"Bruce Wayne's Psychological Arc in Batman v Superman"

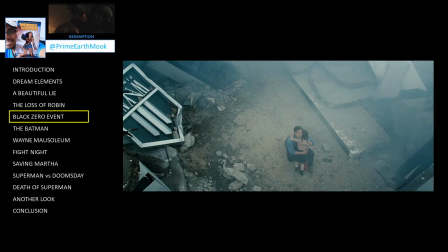According to psychologist Dr. Nicola Perry, the inner child is based on our past experiences, our unmet needs, on our emotional wounds, on how we learn to show up in the world formed early in childhood. We carry that inner child with us and it becomes a sort of lens through which we see our current adult experiences.
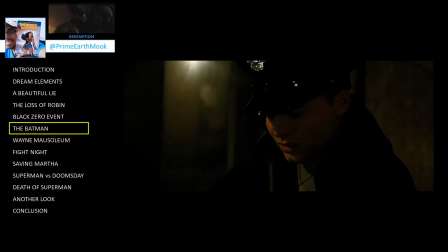The film's introduction of the Batman draws from filmmaking that is more typical of the horror genre.
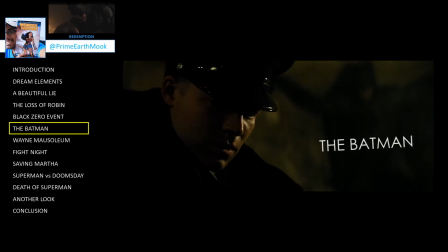In this case, we first see him up in the corner of the room behind Officer Rucker, the POV character in the scene. Startled, Officer Rucker panics and opens fire. The Batman then scuttles on the ceiling, reminiscent of the 1990 film The Exorcist III.
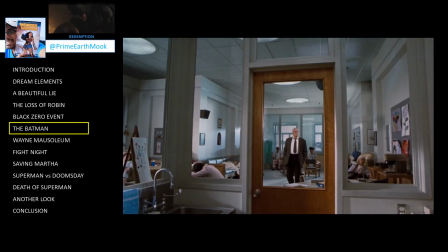This puts forth the notion of Bruce as a man possessed, but possessed by what?
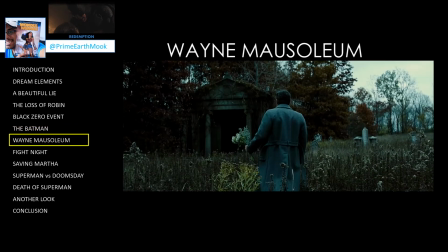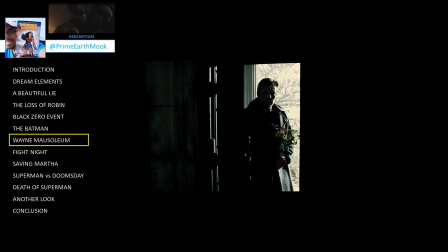As Bruce Wayne enters, he sees a stained glass window. This is a reference to 17th century paintings like Luca Giordano's
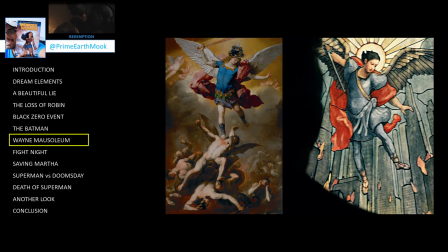Fall of the Rebel Angels and Guido Reni's Michael Defeats Satan.
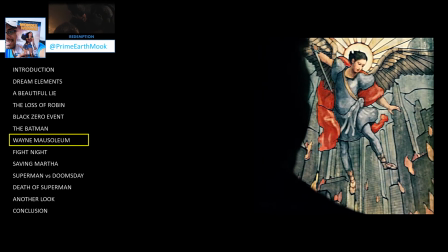However, the background of the stained glass image includes modern skyscrapers on fire, not exactly Renaissance appropriate imagery.
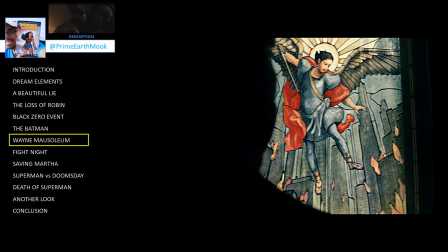It's fair to interpret this as Bruce Wayne's subconscious mind associating the blue draped and red caped Archangel Michael with Superman.
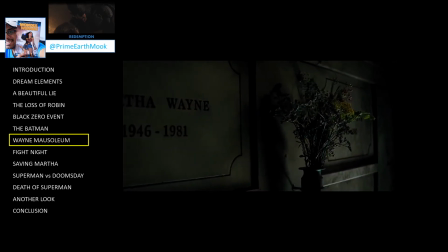He places a bouquet of flowers obscuring Thomas's name while Martha's name remains prominently visible. Dark blood oozes out of his mother's tomb. Bruce reaches out and touches the liquid.
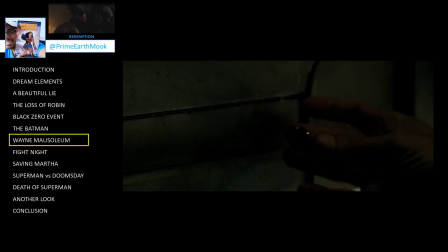With the blood on his hands, symbolic of his feelings of guilt, a massive demonic bat bursts forth and attacks Bruce, biting him on the neck.
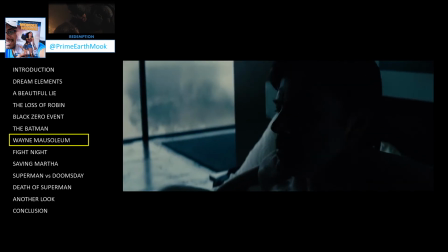This vampiric dream imagery is symbolic of Bruce being psychologically possessed by the demon bat.
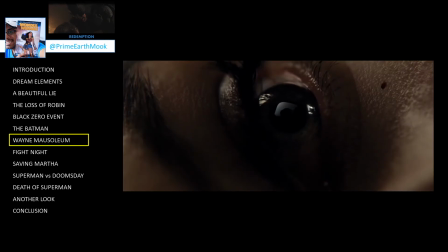The horrific death of Bruce Wayne's mother filled him with feelings of guilt and in the wake of this trauma the demon bat was born and it consumed him.
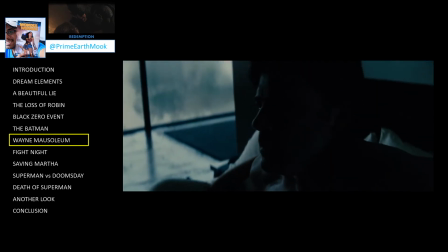Being a monster in a dream it suggests that the Batman is a form of denial or avoidance.
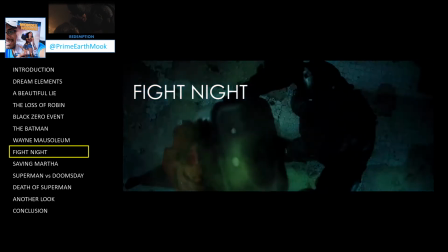During the Batman Superman fight Bruce is particularly brutal. As mentioned already he's a man possessed by something darker.
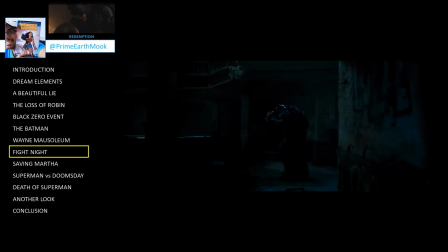In the fight, Bruce externalizes his pain by inflicting harm on Superman in ways that parallel his previous traumas.
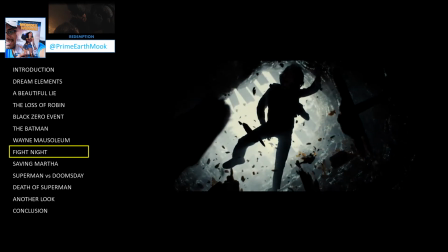He throws the depowered Superman down into the atrium at the abandoned building, replicating the fall into the cave of bats that Bruce himself suffered as a child.
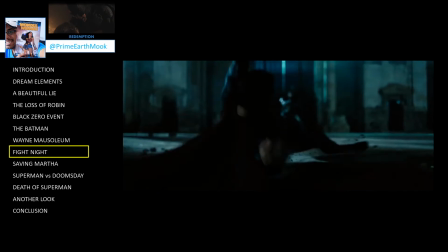He then drags the depowered Superman with a cable and swings him around,
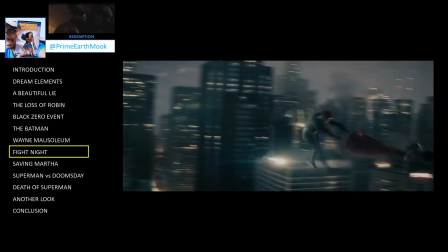smashing him through concrete pillars, replicating the way that Kryptonians smash through buildings in Metropolis.
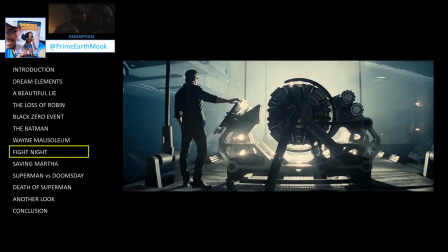Earlier, Bruce had fashioned the raw Kryptonite into a spearhead resembling the shape of the Kryptonian scout ship.
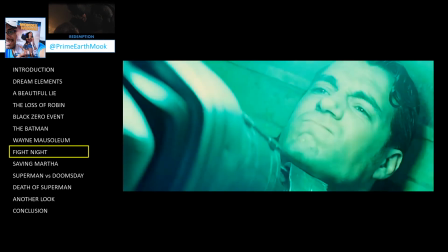Bruce, now with Superman laying powerless at his feet, uses this spear, cutting into Superman's face.
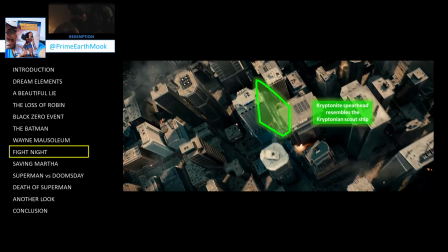From our vantage point, the direction of the cut matches the direction that the Kryptonian scout ship was shown cutting through the skyline of Metropolis.
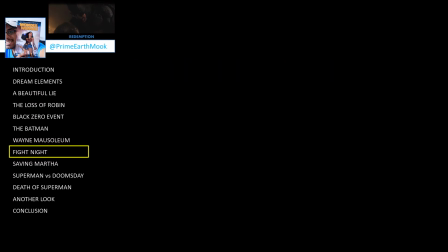So through the presentation of visuals,
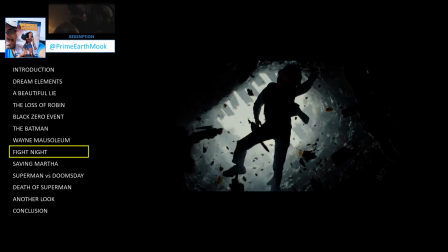the fight night battle is symbolic of a return to the cave and of Bruce externalising past traumas.
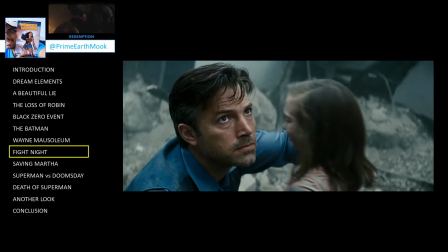Reflecting back on the opening monologue of the film, there was a time above,
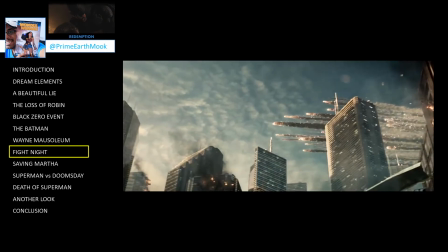a time before, there were perfect things, diamond absolutes.
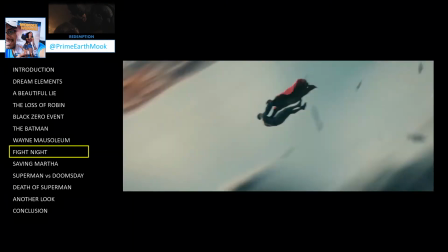But things fall, things on earth, and what falls is fallen.
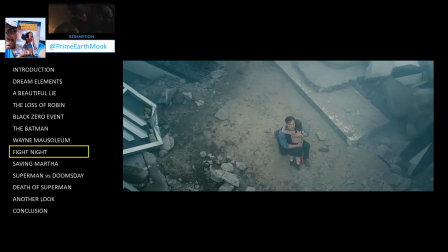In the dream they took me into the light, a beautiful lie.
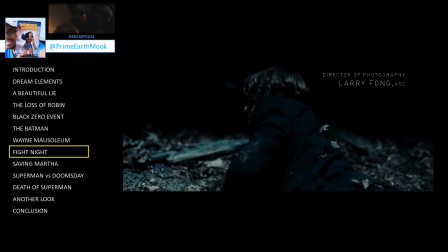This tells us that Bruce, in retrospect, knows that the Batman persona had not taken him into the light.
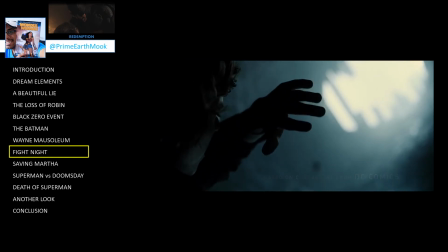It had not been the answer to his deep psychological need.